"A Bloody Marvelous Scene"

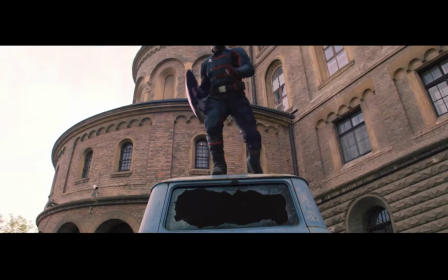Let's talk about continuity editing. An excellent example of this is as Walker jumps off of the truck.
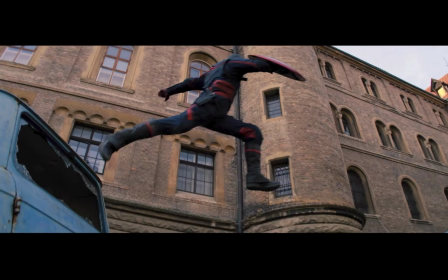To visualize this, let's use the last and first frames of these shots. He ends the first shot with his left foot forward.
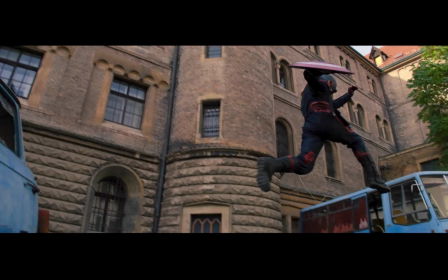The next shot starts with his left foot forward again and ends with his right foot forward.
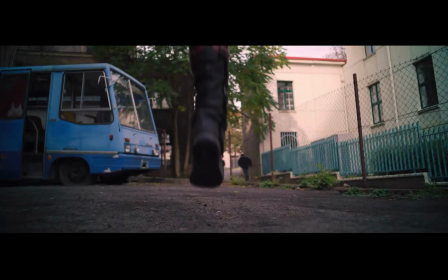The shot after starts with his right foot forward as he lands. Cutting mid-motion is less jarring and hides these edits.
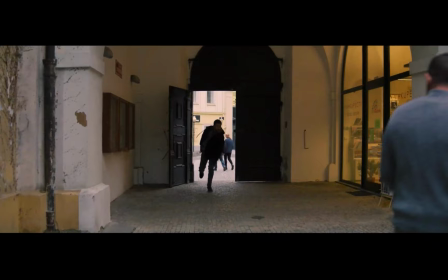These shots are then followed by an insert shot of Lamar's body. This anchors the scene and reminds the viewer of Walker's motivations.
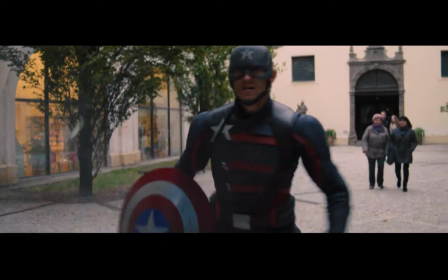As the chase continues and Walker closes in on his target, the pacing of the edits mirror the thought process Walker goes through.
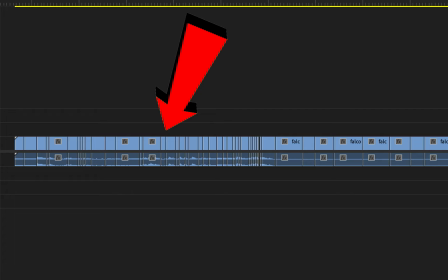At the start of the chase, each shot lasts, on average, around 2 to 3 seconds.
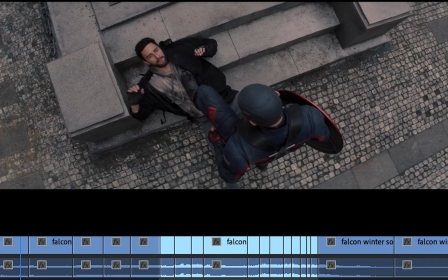As Walker gets more emotional and closer to his target, the pace quickens.
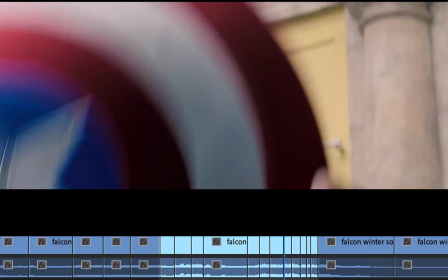As Walker strikes, the edits then become rapid fire, with the shots not even lasting a full second.
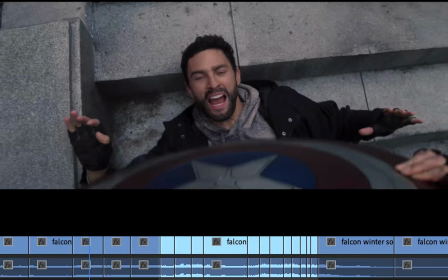The rapidity of these cuts mixed with the close-up shots put the viewers in the mindset of Walker.
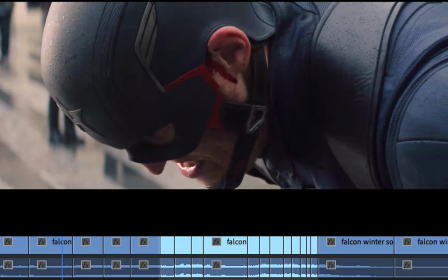His mind is moving too fast for him to make clear decisions. He's acting on pure emotional adrenaline and some super soldier serum.
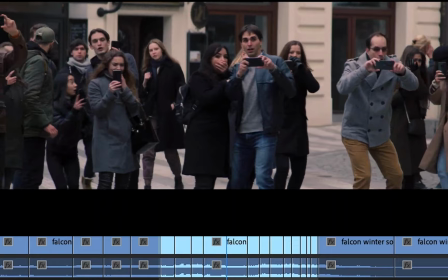This is not an ideal mindset for a soldier, let alone a super soldier.
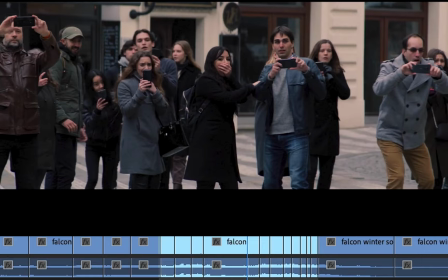The intensity of the scene is diffused momentarily with a 2-second reaction shot of the shocked crowd, but then right back to more rapid shots.
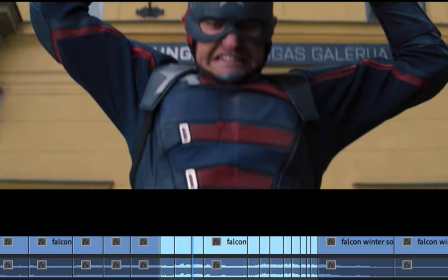When I initially watched this scene, the first reaction shot of the crowd stuck out to me.
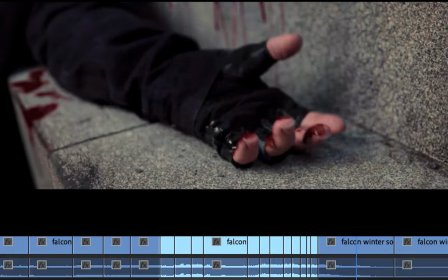I had it in my head that the scene would have been more effective without it. Let's watch the sequence without this reaction shot and see.
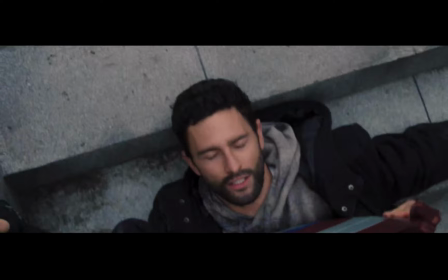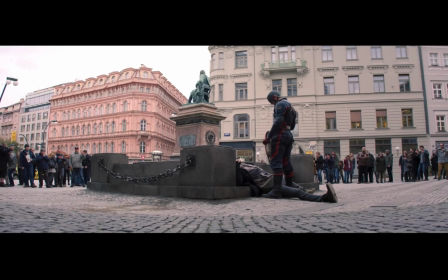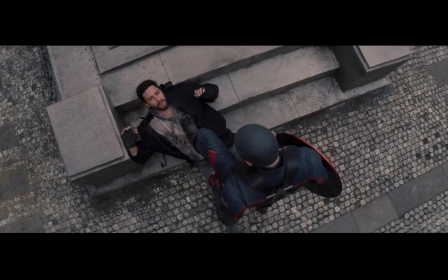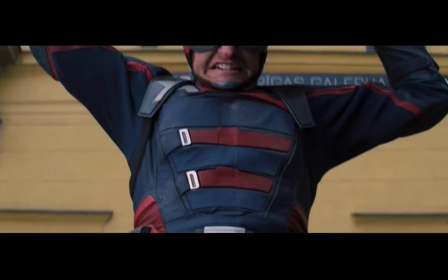It's subtle, but I find this to be more effective. Without the reaction shot, it keeps Walker's attention on exactly what is in front of him.
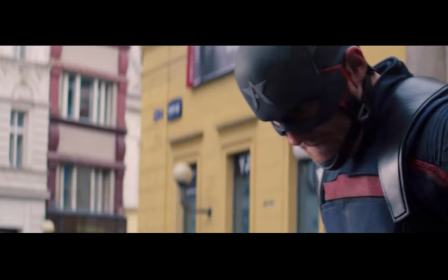He seems to not even realize that he is in a very public place until it is too late.
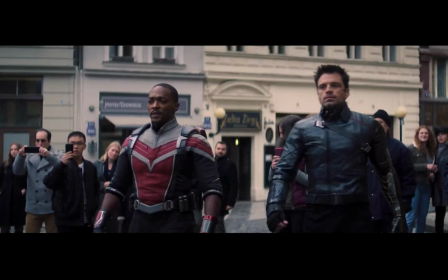This puts more emphasis on the wide shot because the audience realizes at the same time he does just how public his actions were.
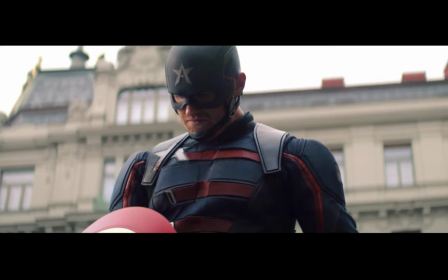The scene serves one purpose: to show the audience that this is not the Captain America that we know and love, and to prove that that is not a good thing.
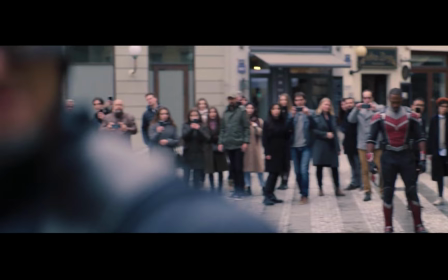This is not the hero to root for or cheer on.
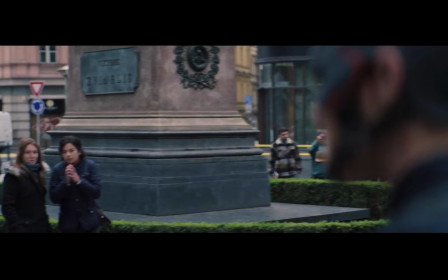The horror on the crowd's faces and our real hero's faces says to the audience, this is a bad thing that is happening.
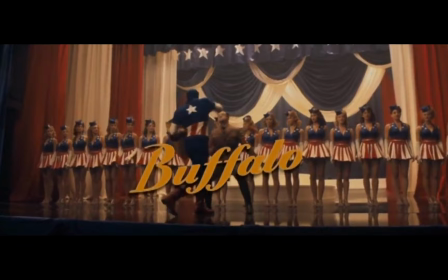This scene showcases just how unique an individual Steve Rogers was.
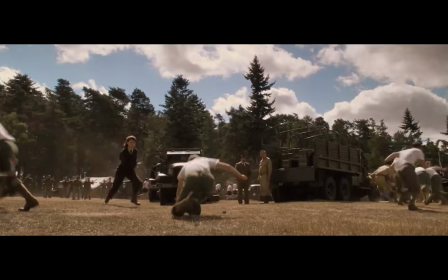Captain America is the American dream personified. Steve Rogers fights for and defends everyone.
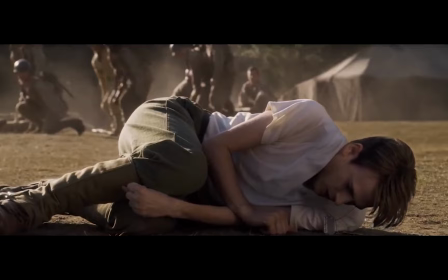He truly treated every person equally and never crossed a line that would compromise his own integrity, let alone his country's.
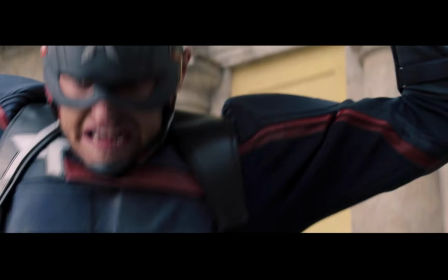On the other hand, John Walker personifies none of these traits. The brutal overuse of force and public murder of his targets showcases this.
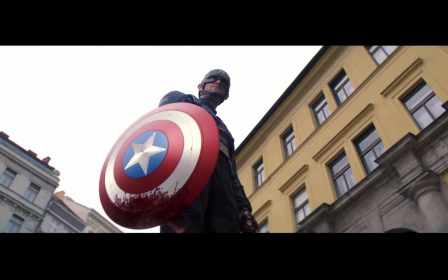His actions are inherently immoral and unjust, the polar opposite of what the shield he carries represents.